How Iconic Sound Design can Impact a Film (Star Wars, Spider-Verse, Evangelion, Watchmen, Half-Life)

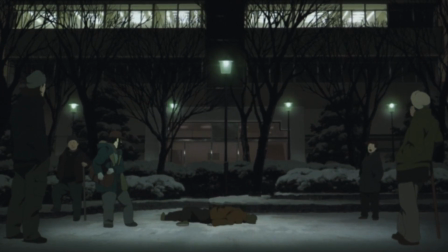0:00 So funny story. I really wanted to open this video by talking about Shin Godzilla.
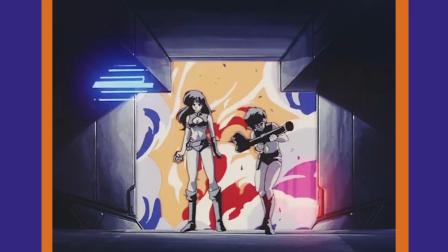0:05 You know, like to praise it for creating an absolutely beautiful moment that's fully realized with just amazing, unique, and memorable sound effects.
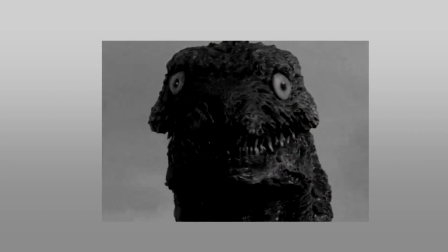0:13 But no matter what I did to the visuals, black and white, increasing the fucking darkness of the frame so you couldn't even see Godzilla, like blurring it out. I even like blurred it out slightly like I was fucking censoring Godzilla. And I still got a copyright strike.
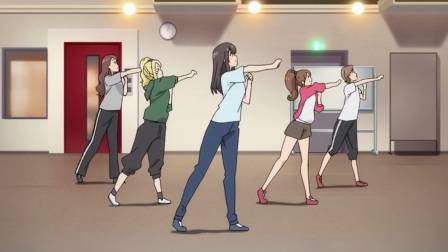0:27 Every time! And I think it's just because of the music, but the Toho strike kept saying it was audio-visual, which means it was both.
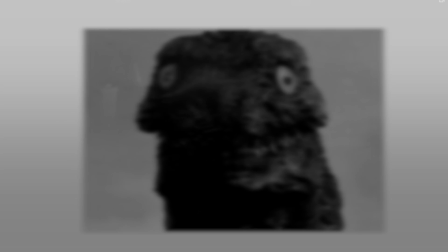0:35 So they could still fucking see Godzilla in this fucking blob, and they struck it.
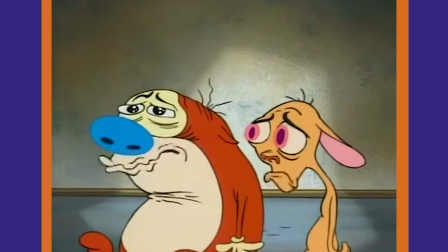0:40 So by all means, Toho, don't allow me to praise a really good movie made by one of my favorite directors.
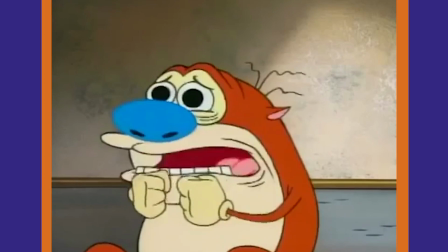0:44 That's really cool to you. It's really cool you don't want free advertising.
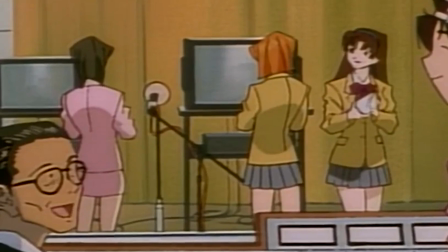0:49 Anyway, the objective of sound effects and sound design is normally to fall into the background of everything.
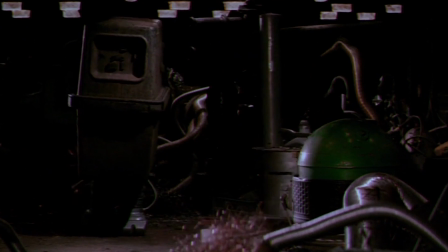0:54 They're meant to flesh out the world and bring it to life, while at the same time not being mixed horribly to make them stand out as unnatural.
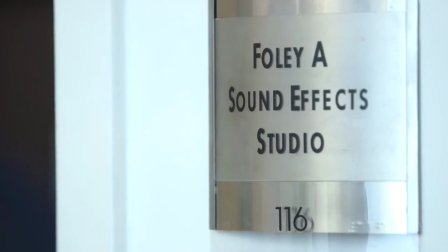0:59 Well, at least Foley is.
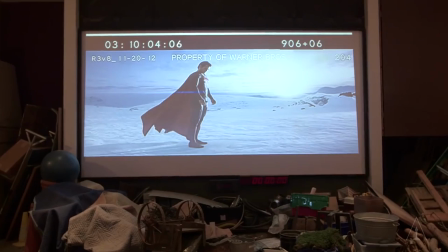1:01 Foley is the process by which experts in the art of it will do sound effects live to emulate and match the subtle sounds heard in a film. Footsteps being the easiest example.
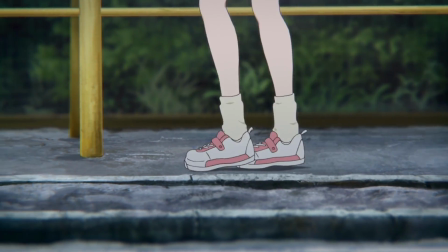1:09 You don't want the sound of a character's footsteps to dominate them talking, but you definitely want it to be there.
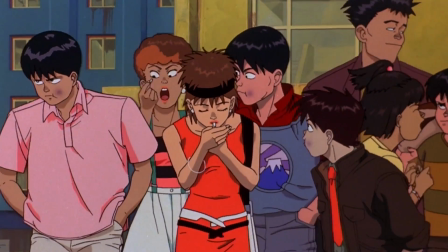1:14 The presence of that subtle sound drives home the realism of the world. Sound effects, however, can sometimes take over a scene, but in a good way.
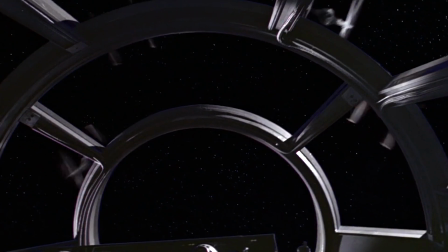1:20 If there's an element of the scene that needs to stand out, or an object that's abnormal to our world, the best solution is to give it a distinct sound effect.
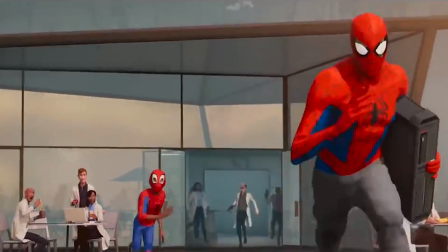1:26 What got me thinking about this topic was the movie Into the Spider-Verse. Great fucking movie. The Prowler's movements are matched with something that sounds like the distorted bellows of an elephant.
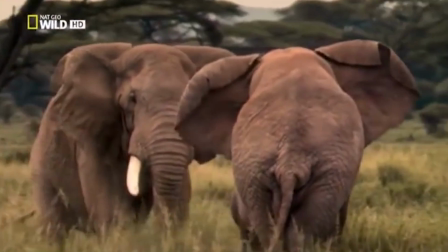1:35 The loud sound of an elephant's cry having a desired effect in nature of warding off predators by sounding scary,
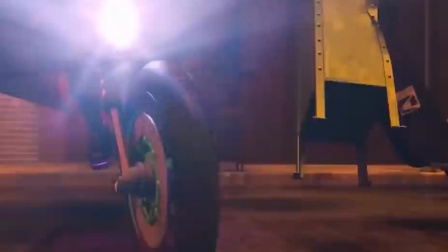1:41 distorting it serves to kick that up a notch, and also add an element of surrealism.
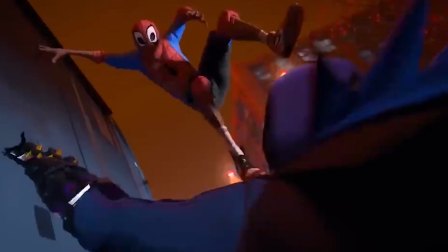1:45 It's incredibly effective, as the Prowler's character in the heat of this moment is meant to be goddamn terrifying.
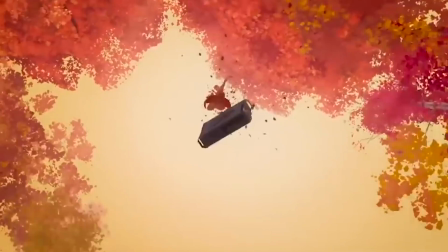1:50 However, something very disappointing to me in the climate of modern movies is that this is the only memorable sound effect in recent memory I can think of.
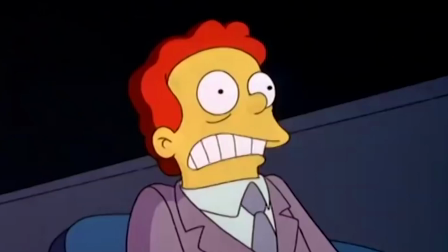1:58 I mean, by all means, the idea of a memorable sound effect would be counter to my earlier point, correct?
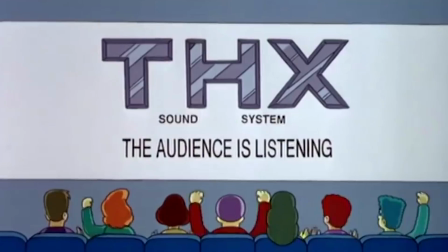2:03 Like I said, you're not supposed to notice the sound.
Turn it up!
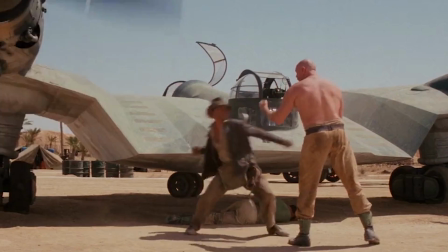2:06 Well, of course, but there's still a way to make things feel natural, but still sound cool and memorable.
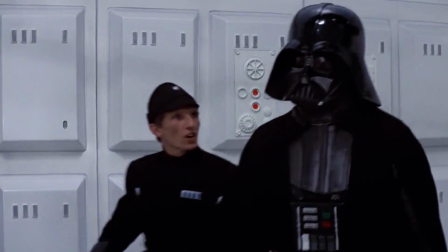2:12 I feel like that's something we sort of lost sight of, is one of the best ways to have something really stick with people is to get something stuck in their head.
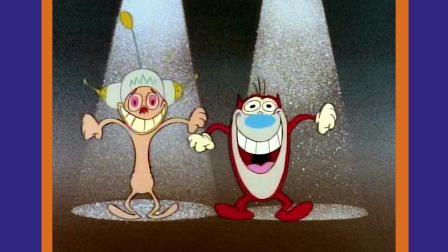2:18 The same way a catchy chorus can stay ingrained in your subconscious for all time, a memorable sound effect can as well.
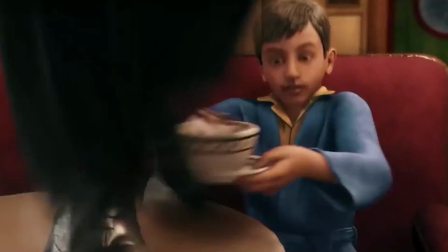2:23 In terms of memorable sounds, let's think about stuff we grew up with. Pokemon.
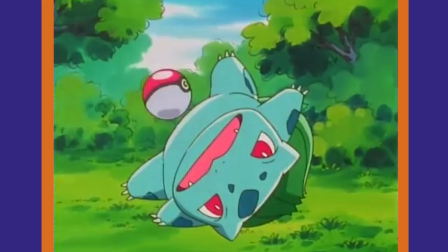2:27 Dragon Ball Z. When you hear this sound in anything else that isn't Pokemon,
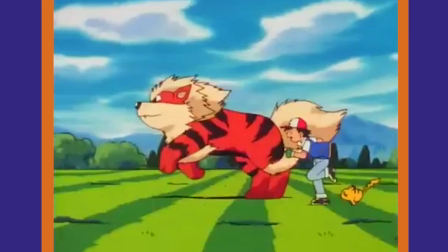2:33 the first thing you think of is still Pokemon, because this is so distinctly connected to Pokemon.
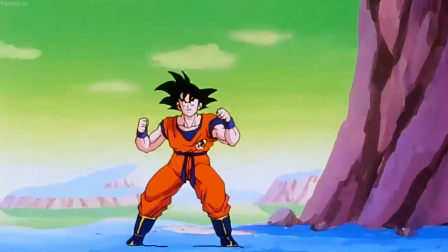2:39 Same with these sounds from DBZ.
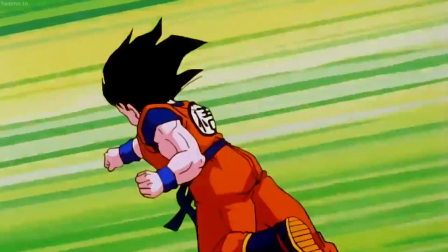2:43 No matter where you hear them, you're always going to think of DBZ with those, because they're used very frequently and very effectively.
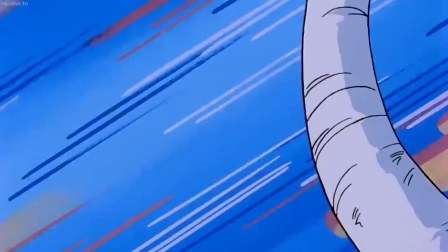2:49 The sound becomes part of the iconography, because no matter what, even if you're watching something that has nothing to do with that, that sound can pop up and just make you start thinking like,
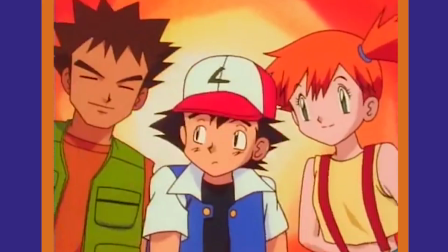2:57 man, I miss Pokemon, or man, I want to watch Goku beat the shit out of Frieza again, like fucking dude.
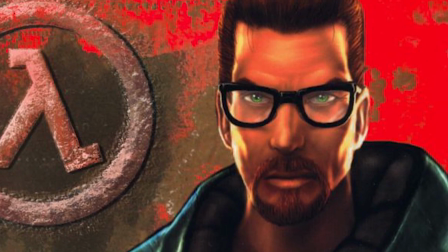3:05 Quickly departing the video games, I've always been a big fan of the sound design in the Half-Life games. I made a point about this in another video, you should check that video out too.
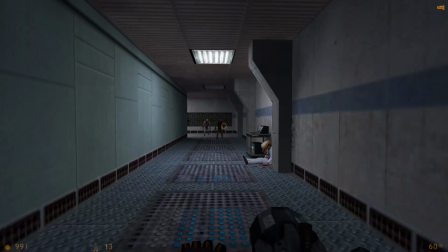3:11 Same as the Prowler, the glue-on gun sounds like an elephant,
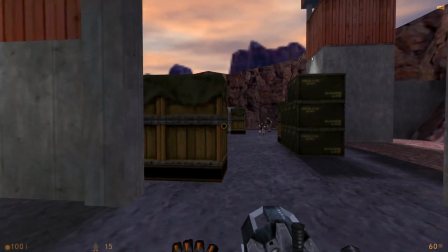3:16 but with different distortion effects applied, as well as messing with the pitch and tempo to make it loop into itself and stretch.
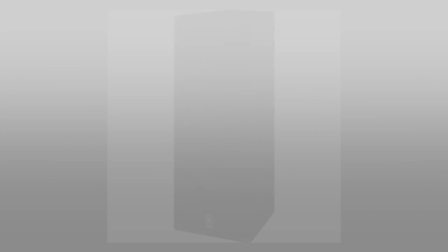3:22 This in a game creates something known as player feedback, and not the kind of feedback where you stick a microphone in front of a speaker so that it goes.
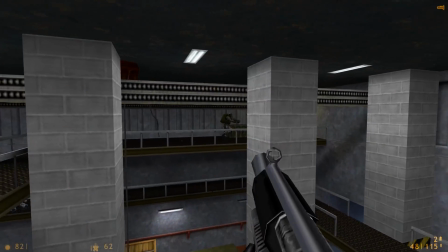3:28 Feedback in a game, to summarize, is when something feels just right. Something that gives you that, fuck yeah, reaction.
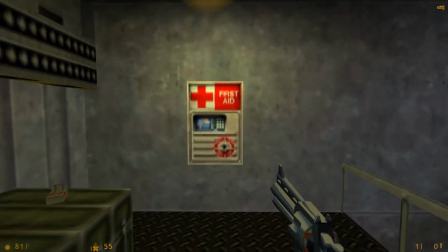3:35 The weapon animation helps a lot with that, but the sound effect is what really sticks with you. It also provides that secondary auditory sensory punch.
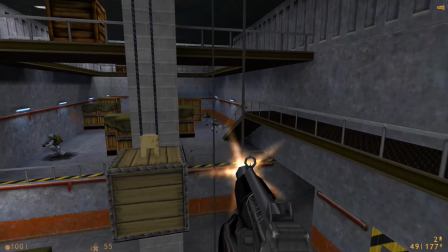3:42 I mean, the grenade launcher, dude. I don't even know why this shit sound like,
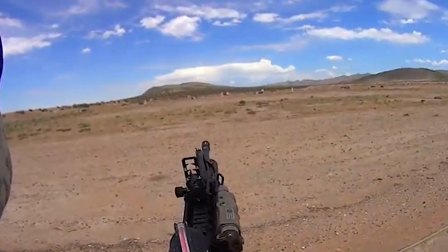3:45 but the fact that it sounds nothing like an actual of a grenade launcher and instead goes isn't even like an actual problem because it sounds wicked cool.
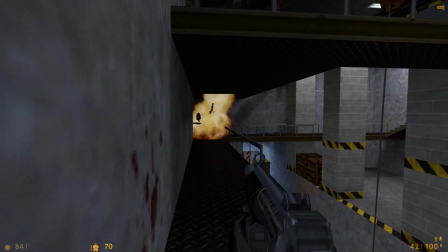3:54 However, some might say sounds cool, but I'd argue that almost sounds cooler because I've played the sound effects so many times that now it's gonna be stuck in your head too, fucker.
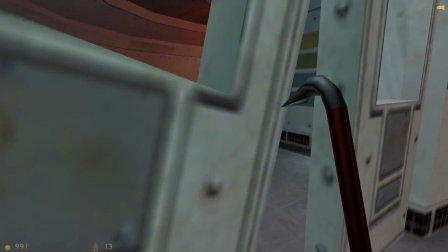4:02 The guns aren't the only thing that sound cool in this game, the ambient sounds and the aliens do as well.
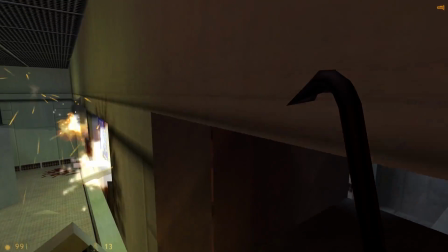4:07 The computers sing to each other in the science facilities, and there's something just so distinctly unsettling and atmospheric about this broken fan blade sound.
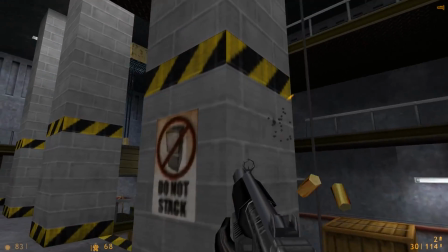4:18 And man, don't even get me started on the soldiers. That robot voice just kind of becomes my mental voice sometimes.
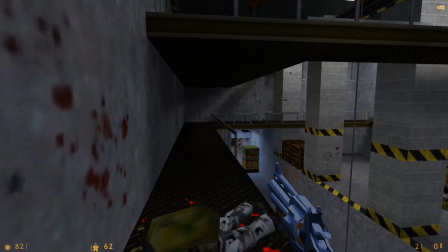4:24 Like, I slip into it. Shit, you not. Kelly Bailey is a goddamn genius and a huge inspiration to me. Also, the scientists make funny sounds when they get hit, but that's a lot more attributed to the voice acting.
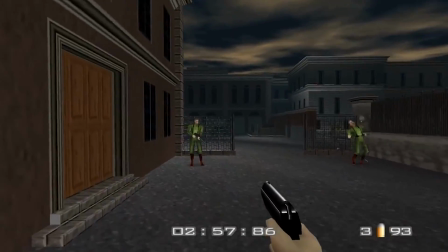4:38 GoldenEye, on the Nintendo 64, has really good pain sound effects as well.
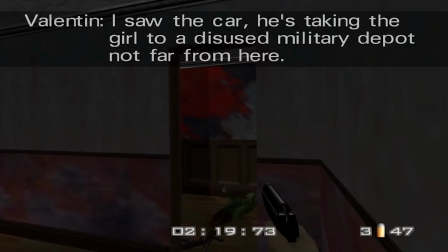4:42 It's just a variety of that basic-ass stock pain sound effect, but the fact that it's here in this context makes them really stick with you.
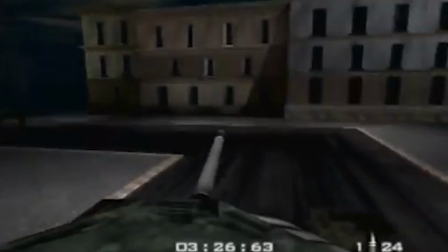4:48 Also, running people over is like... and that sticks with you because the crunch coupled with the stock scream scares the crap out of you.
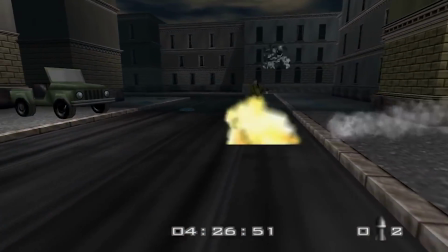4:56 It's not just the voices though, the rocket launcher sound. Fuck yeah, the rocket launcher sound. Rareware in general used to do really good work with memorable sound design, while still working within the limitations of the consoles they were working on.
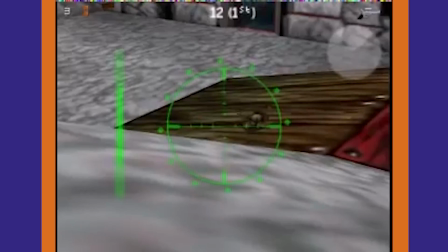5:09 They used a lot of that basic stock sound effect stuff, but then oh my god, the sound of this revolver, dude.
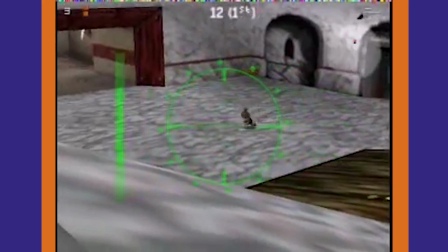5:14 Hell yeah, Conker's Bad Fur Day. Hell yeah. Back to GoldenEye though.
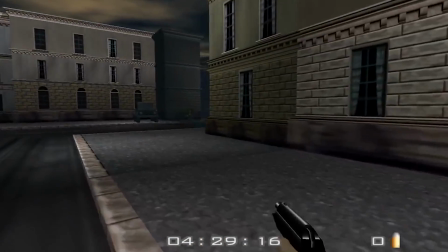5:19 That stock punch sound effect in the heat of the game works so well. Even getting hit sounds cool because of the gasp that you make.
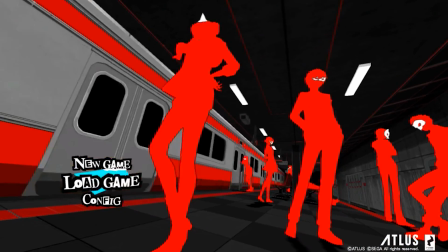5:26 Persona 5 really took that stock punch sound to the next level. Like, something about it, man.
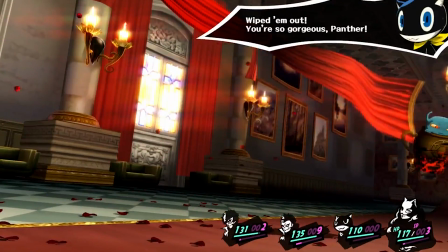5:31 Hearing that legit knuckle crack with each subsequent hit to my enemy, it just so fucking good.
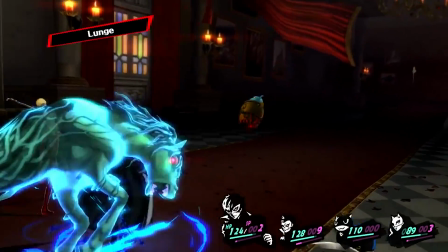5:39 Legit, I always have this sound in my head when I'm blocking fight scenes for animation.
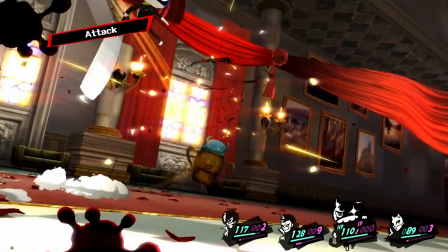5:44 Like, the stock punch sounds they use sound so much cleaner and fuller, yet still have that nice thwack to it when you hit things.
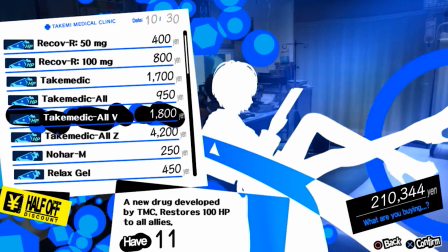5:50 Actually, pretty much all the sounds in this game are cool. Even the menus sound as cool as they look. It's all when you thumb through stuff.
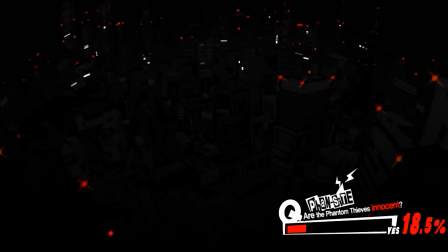5:57 And when the day transitions, that thud-ass knife sound is so cool.
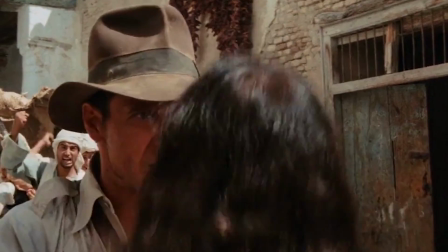6:04 Okay, back to the film. The punch sound in Indiana Jones is super distinct.
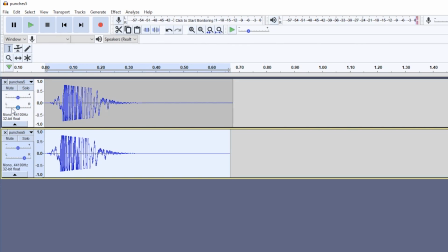6:08 As far as I can surmise, they're doing a thing where they split the stereo data and add a slight pitch shift into half of one channel.
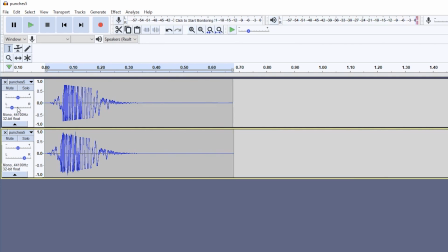6:14 So the end result is like a vibrating throb that spreads into the stereo data like nothing really happened.
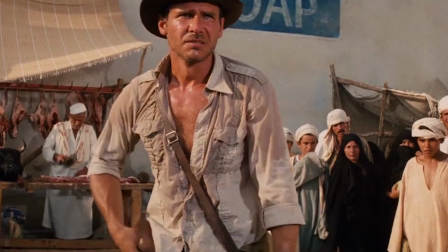6:19 Actually, a lot of movies and games utilize this split channel effect, but none of them really do it as cool as Indiana Jones has.
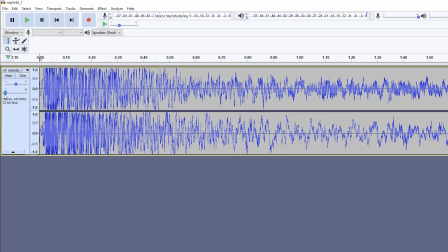6:25 This is just me speculating off of my own research though.
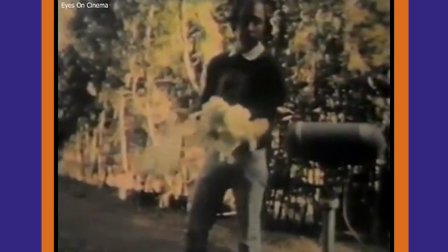6:28 I can't say they did this for certain, it's just something I've sort of been able to emulate via a lot of research.
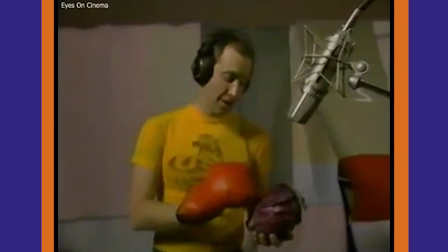6:34 Okay, this will be punching red cabbage with boxing glove. Take one.
I can, however, say how Fight Club did it.
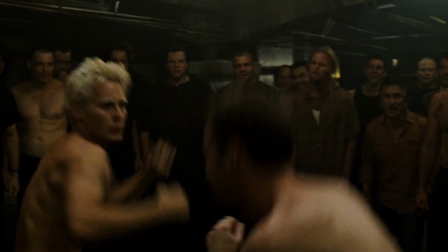6:42 I watched the documentary on fucking Fight Club. The way Fight Club did it was to put a bunch of walnuts into a dead chicken, and then punch the shit out of the chicken.
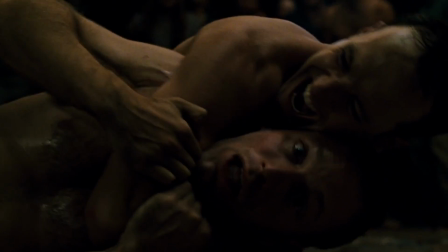6:49 And then because they wanted everything to sound as real as possible, the atmosphere of the room, they went into an actual basement so that it had that natural reverb every time they punched the chicken.
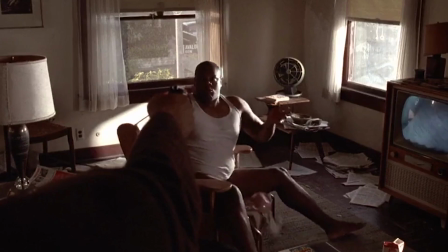7:00 LA Confidential has a nice bone crack when people get shot. Same applies to the shotgun in this movie.
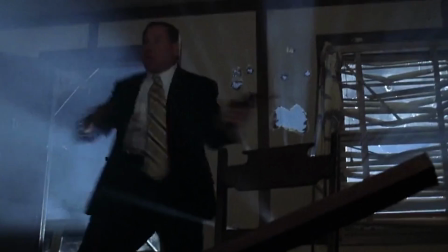7:06 Like, this movie is pretty sparse with its shootouts, but that shotgun sound is on par with an FPS game.
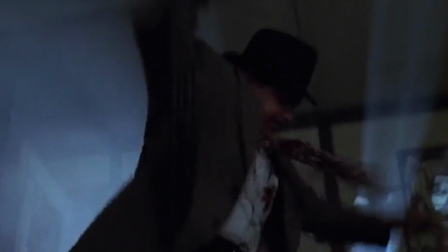7:11 It's got so much oomph and crunch to it. LA Confidential also makes very good use of highs and low sounds for its shootouts,
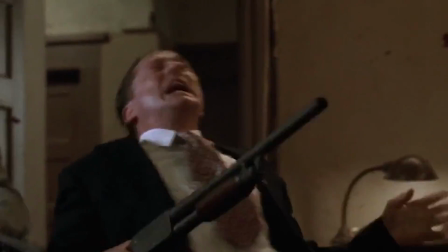7:18 often having a low note from a gun in stereo being immediately juxtaposed by a high-pitched ricochet sound going off in the surrounding audio channels,
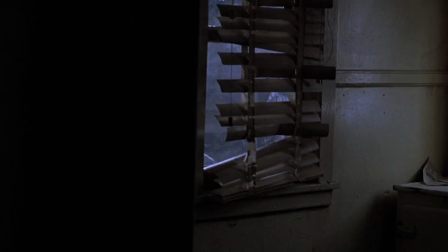7:25 or the sound of it whizzing by one of our main characters.
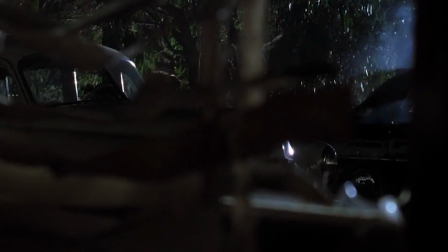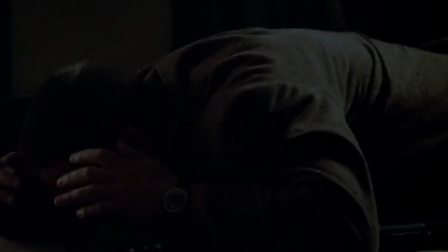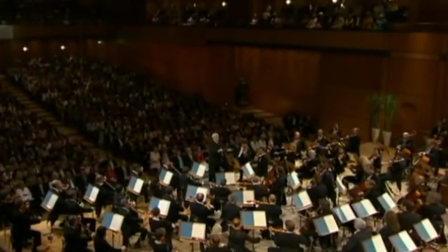7:37 The contrasting octaves makes the fight sequence more engaging as well as exciting, similar to how orchestras contrast low drum beats with higher horns and strings for a chilling effect.
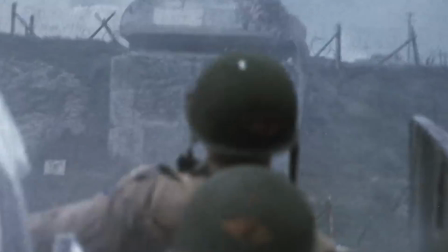7:45 The same principle is utilized in Private Ryan, but to a more chaotic effect. This brings me to LFE, or low frequency effects.
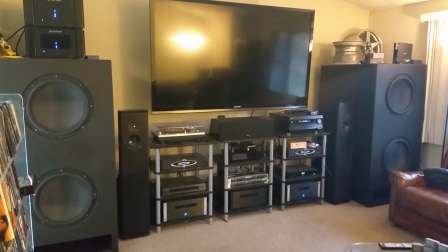7:53 Some of you laymen might call this bass, which is typically how modern movies decide to carry feedback into a theater, and one of the reasons I feel we started to see a drought of memorable sound effects.
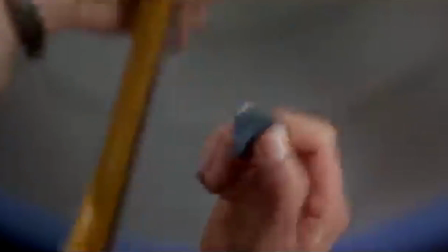8:01 LFE is used on subwoofers, which if powerful enough can vibrate a whole room, really making you feel,
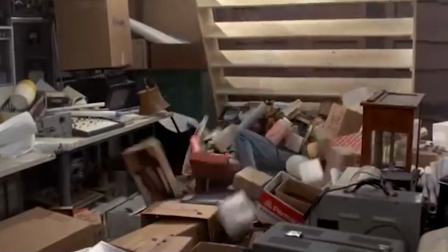8:06 like actually feel immersed in the movie, because you can feel the sub shaking the room.